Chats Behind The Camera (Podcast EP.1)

And so those visuals were created using a 4K camera with a handheld grip that I have that allowed me to move very,
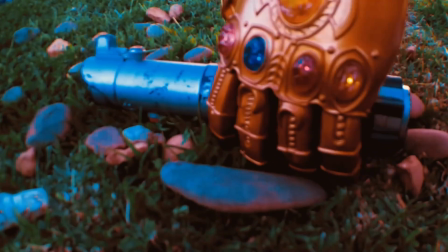I would say perhaps reasonably well through that little opening shot of the grass and the rocks leading up to uh anakin's lightsaber lying in amongst them and i think it was
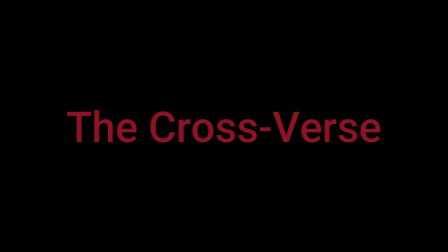pulled off all right i had to slow down the footage because it was a little bit sort of uh too quick for my liking i actually accidentally scratched the camera
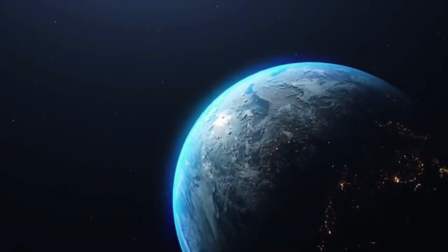lens at 1.2 uh trying to do it but we were able to get get that shot done and then the the lovely
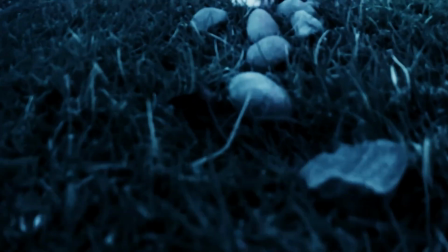shot where we inject some color into the frame with thanos grabbing the lightsaber and having his his infinity stones lit
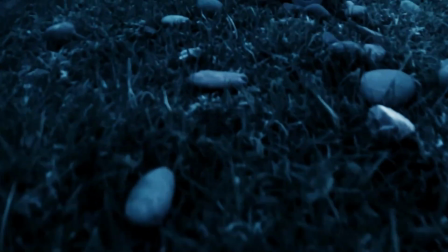up was was really nice in my opinion is a nice sort of way to to finish off the trailer and and it was that real sort of show of what the whole trailer
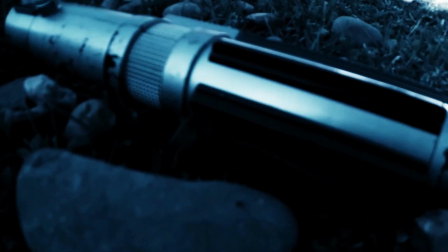was about because otherwise just revealing that lightsaber wasn't enough and i thought what kind of props do i have lying around that could really
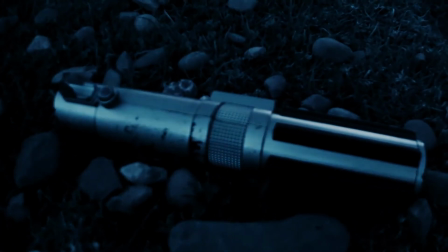sort of give a beautiful flesh out sort of story here and and obviously you know make sense for the title and the purpose of the trailer and i thought
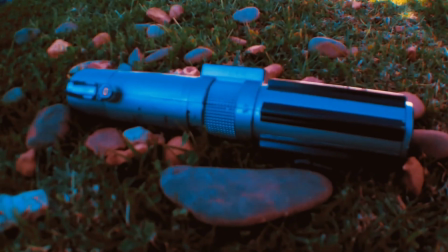using thanos's gauntlet would be perfect just to pick up that lightsaber and really let the let the audience step away from it and
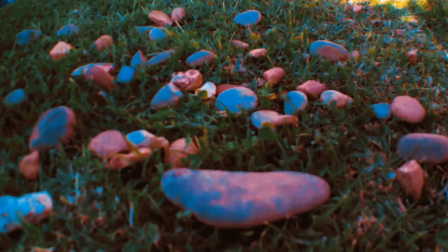go oh my god what could what could that look like and that and that sort of was the purpose of it all and just to quickly tap on to the
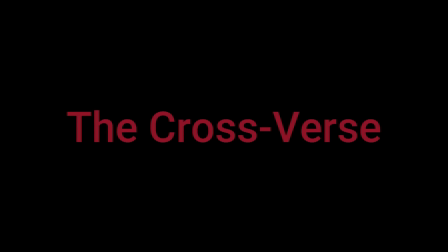the starting bit with the the shot of earth rotating from space that was some brilliant stock footage that i left in the link below of the
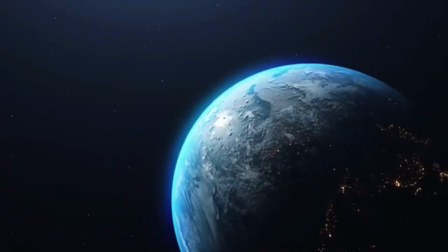trailer's release description on that video and and it
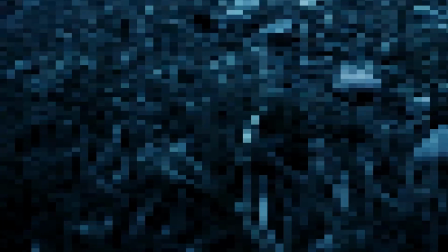was some perfect stock footage that i thought just sort of grips the audience in a little bit more
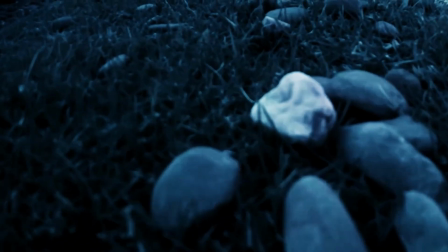as a as a really cool opening shot that that I cannot uh produce myself obviously and I thought that would be a really nice way to
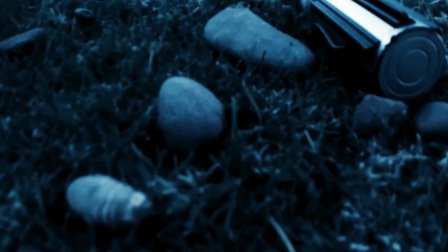grip people in to sort of uh that sort of uh world of a what if you know looking at a planet and imagining what if what could
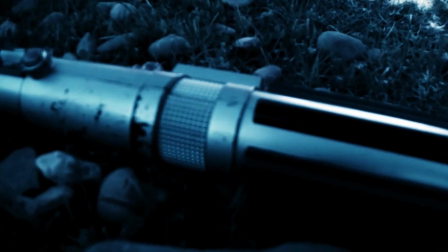be on that kind of thing uh and and sort of help increase the the purpose and and sort of the uh
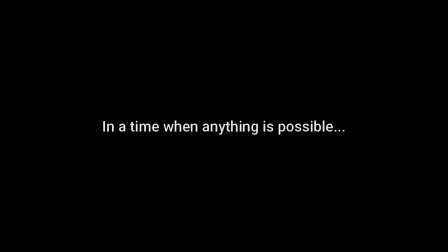incredible sort of creativity that I was trying to sort of project a little bit with this trailer and it was a lot of fun for me it was a lot of fun
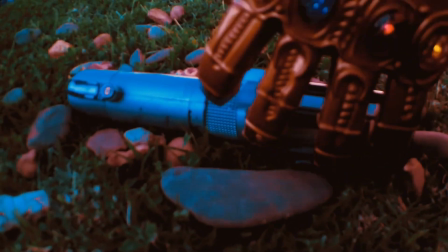to produce some work that I personally was proud of to mainly kickstart this channel nothing too serious to kick it off straight away but just something very fun and something that I very much enjoyed doing and putting my time time and effort into for you know the brief period of time that it
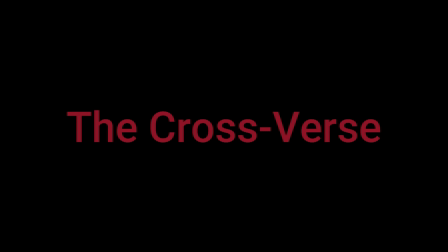took and so the hope is that from this now we will be able to produce some more skits some more proper short films
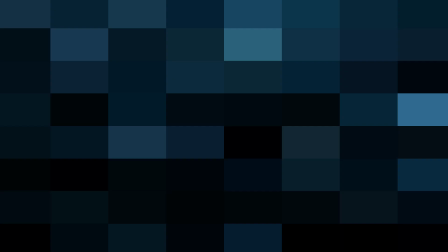that will be of a greater length and hopefully tell some really rich stories to all of you who are very interested so again thank you all for tuning in uh
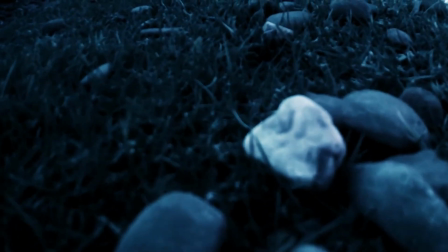this will be me signing off now this is the first podcast we're going to do so i'm very excited to do more of these and
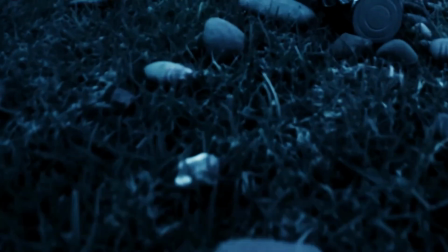and and please let me know uh with any comments or feedback how i could do these better i might have dragged this on a little bit long so
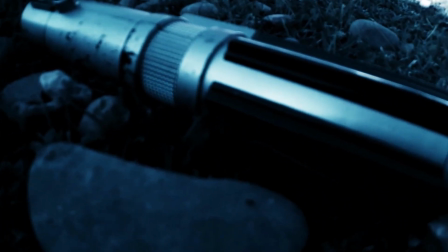i apologize but But I hope if anyone found this interesting or sort of enjoyed listening to it, let me know.
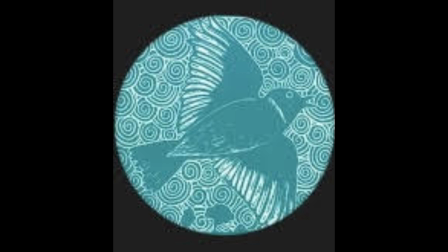Drop a like. If not, take care. And we will see you again for another exciting storytelling experience real soon.